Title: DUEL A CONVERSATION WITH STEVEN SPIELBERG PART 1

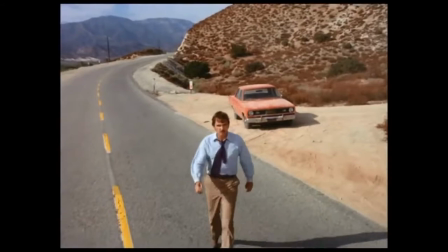[4:29]
face. Dennis Weaver was suggested by the studio because he had huge ratings from earlier films on TV.
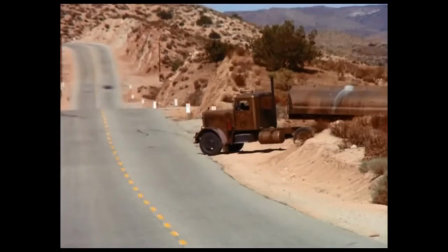[4:36]
I loved Dennis Weaver and I actually had a vote in it. George Exonight was actually saying, what do you think of this person? What do you think of that person?
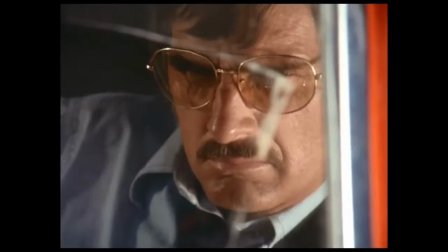[4:41]
And it was great that they did that because he brought me into the casting circle and let me consult on who the network wanted.
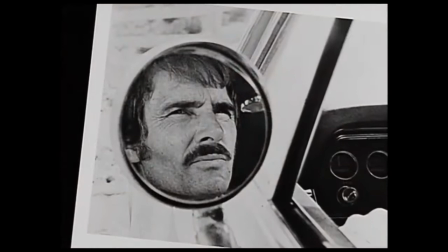[4:48]
And when Dennis's name came up, I immediately said, oh my God, it's got to be Dennis Weaver. And I just went nuts.
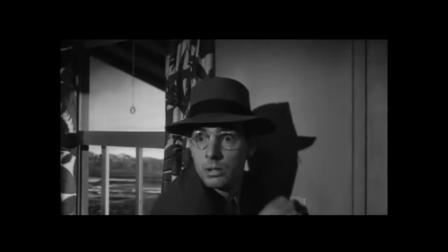[4:54]
And George said, why are you so hot on Dennis Weaver? I said, You never saw Touch of Evil? You never saw The Motel Caretaker?
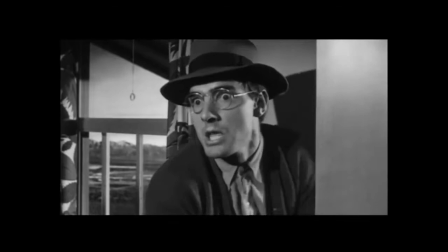[5:01]
I went on and on, and I remember George saying, He was pretty good as Chester in Gunsmoke.
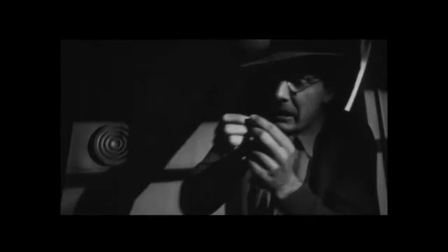[5:06]
I said, Yeah, that was great, but look at the character roles he played in the movies, because I was a big fan of his from that one film. He reached a level of anxiety and panic in Touch of Evil and paranoia that I envisioned David Mann,
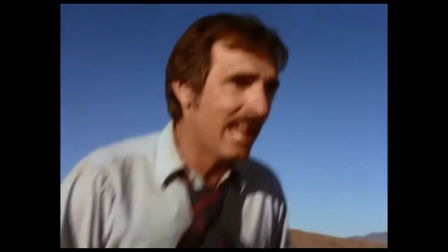[5:22]
the character he was playing in Duel, arriving at in the last act of the story. That's where I wanted him to get to, was that character he played in Touch of Evil.
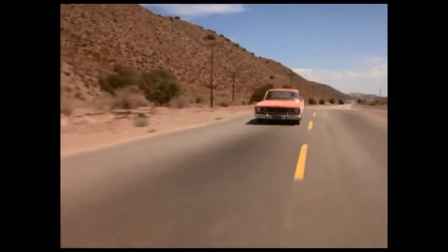[5:30]
And so when Dennis Weaver said yes, that was like one of the happiest days of my life.
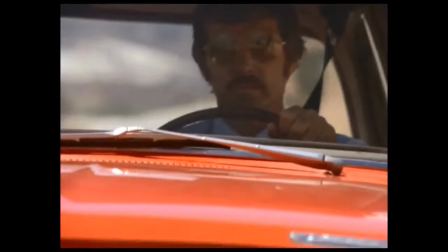[5:38]
I knew I wanted the car to be red because in looking at the locations out in the desert,
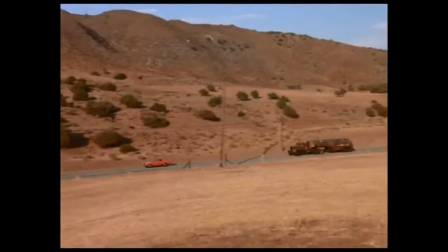[5:43]
the desert was pretty much beige and brown and sort of earth colors.
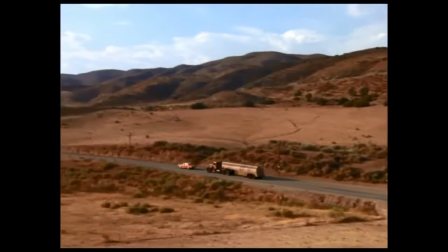[5:48]
And I wanted the car to be able to stand out, be able to pop in all the wide shots of the desert country.
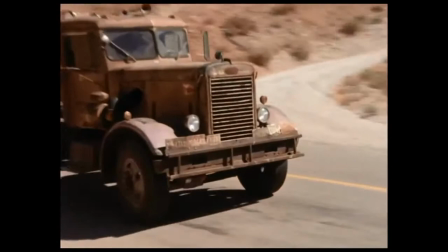[5:53]
And so I just simply said, but I want a red car.
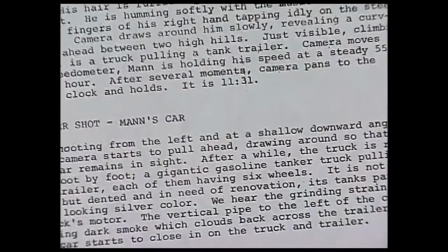[6:00]
What happened was the art director had sort of a casting call for trucks. And I got into a little electric cart and motored back to the back lot, and there were about seven semis waiting for me to kind of cast the star of Duel.
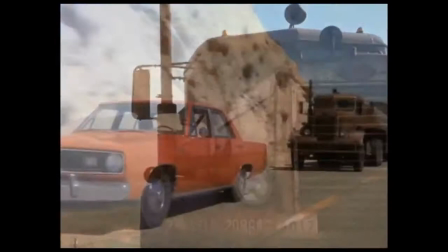[6:15]
And I walked up and down the trucks, and it was obvious the truck I chose because the Peterbilt that I chose was a little more retro. It was an older truck. It had a face.
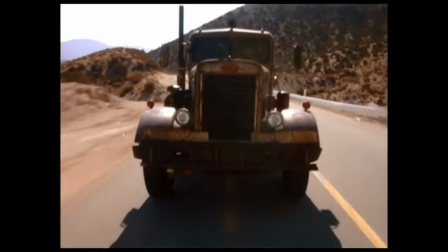[6:25]
The windows are the eyes, and it has a huge protruding snout and the grille and the bumper are the mouth, you know, and it had a face.
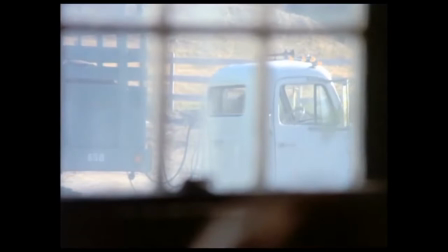[6:32]
The other trucks that were on the back lot were the more flat-nosed, blunted trucks, you know, the ones that didn't really form anything but a large kind of conical cab where the window went straight down to the headlights. There was no engine sticking out in front. The engine was probably in the back. If you just tipped the cab forward, you could see the engine behind the driver's seat. I think that's how those trucks worked in those days. I'm not sure but I but my eye went right to the one truck and I said you know you got the part
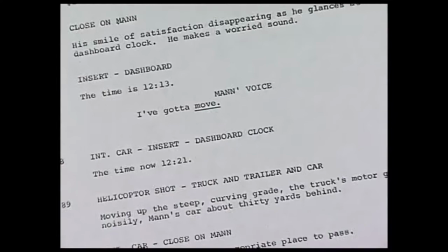[7:00]
first of all I didn't quite know how I was going to achieve this in 10 days they were giving me 10 days to shoot about 73 minutes of film with commercials
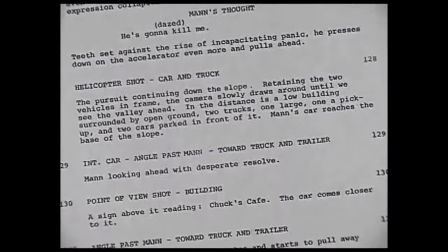[7:09]
it fills out the hour and a half of the ABC movie of the week format I didn't quite know how I could do this thing in 10 days they assigned me a highly regarded production manager named Wallace Worsley and Wallace is kind of gruff and tough.
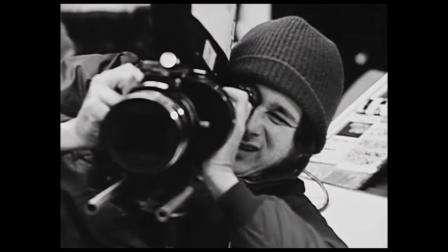[7:25]
He was a pussycat on the inside, but on the outside he was a gruff and tough person who looked at me and often gave these derisive snorts of, yeah, prove it, prove you can make this into a movie, because if you can't, your history, son, will bring somebody else in who can.
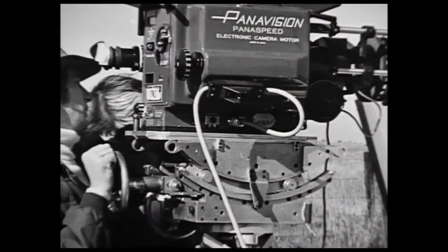[7:39]
And I really respected that. He took a hard-line position with me, because I said to him, I'm going to shoot this all on location.
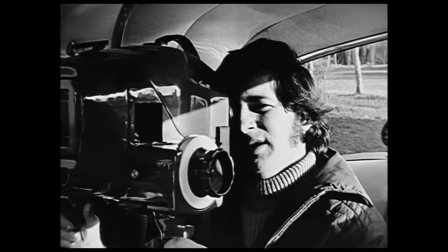[7:45]
And he said to me, you cannot shoot a movie of this scale on location in 10 days.
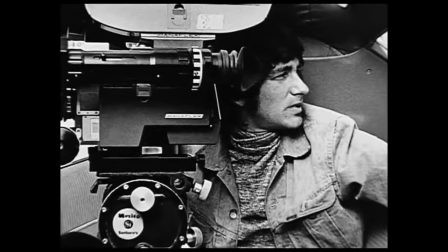[7:50]
You need to send somebody else out to shoot all these plates and do it on a soundstage process and I said Wally
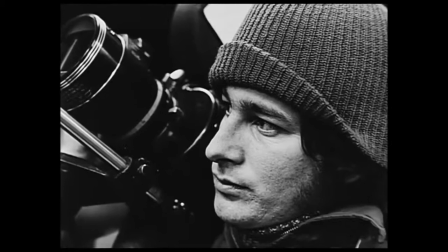[7:56]
I don't want to shoot this if I have to go inside it's gonna look fake you look out all the windows of the cars that won't be a chase it'll be a guy comfortably sitting on a soundstage with bad process out the windows which is always out of sync with the way the grips move the car the
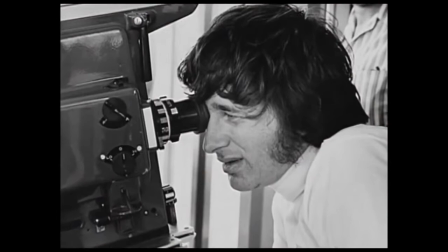[8:10]
car moves this way the process goes that way it never works and Wally said if you spend the first half of the first day of shooting
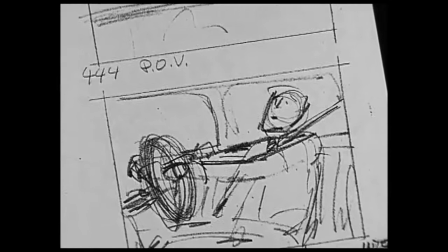[8:17]
shooting plates so we have those banked and then if you stay on schedule for the first three days, then you can shoot the whole thing on location.
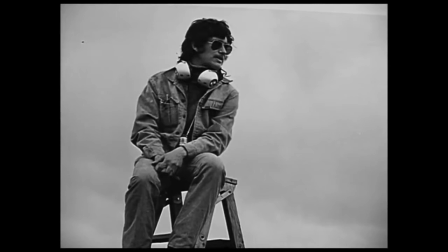[8:25]
Otherwise, you gotta come back to the studio." And I said, okay.
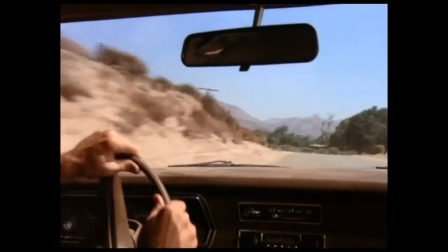[8:28]
And that was the thing I had to prove, that I could stay on schedule, so I didn't have to go back inside to make a real fake-looking movie inside.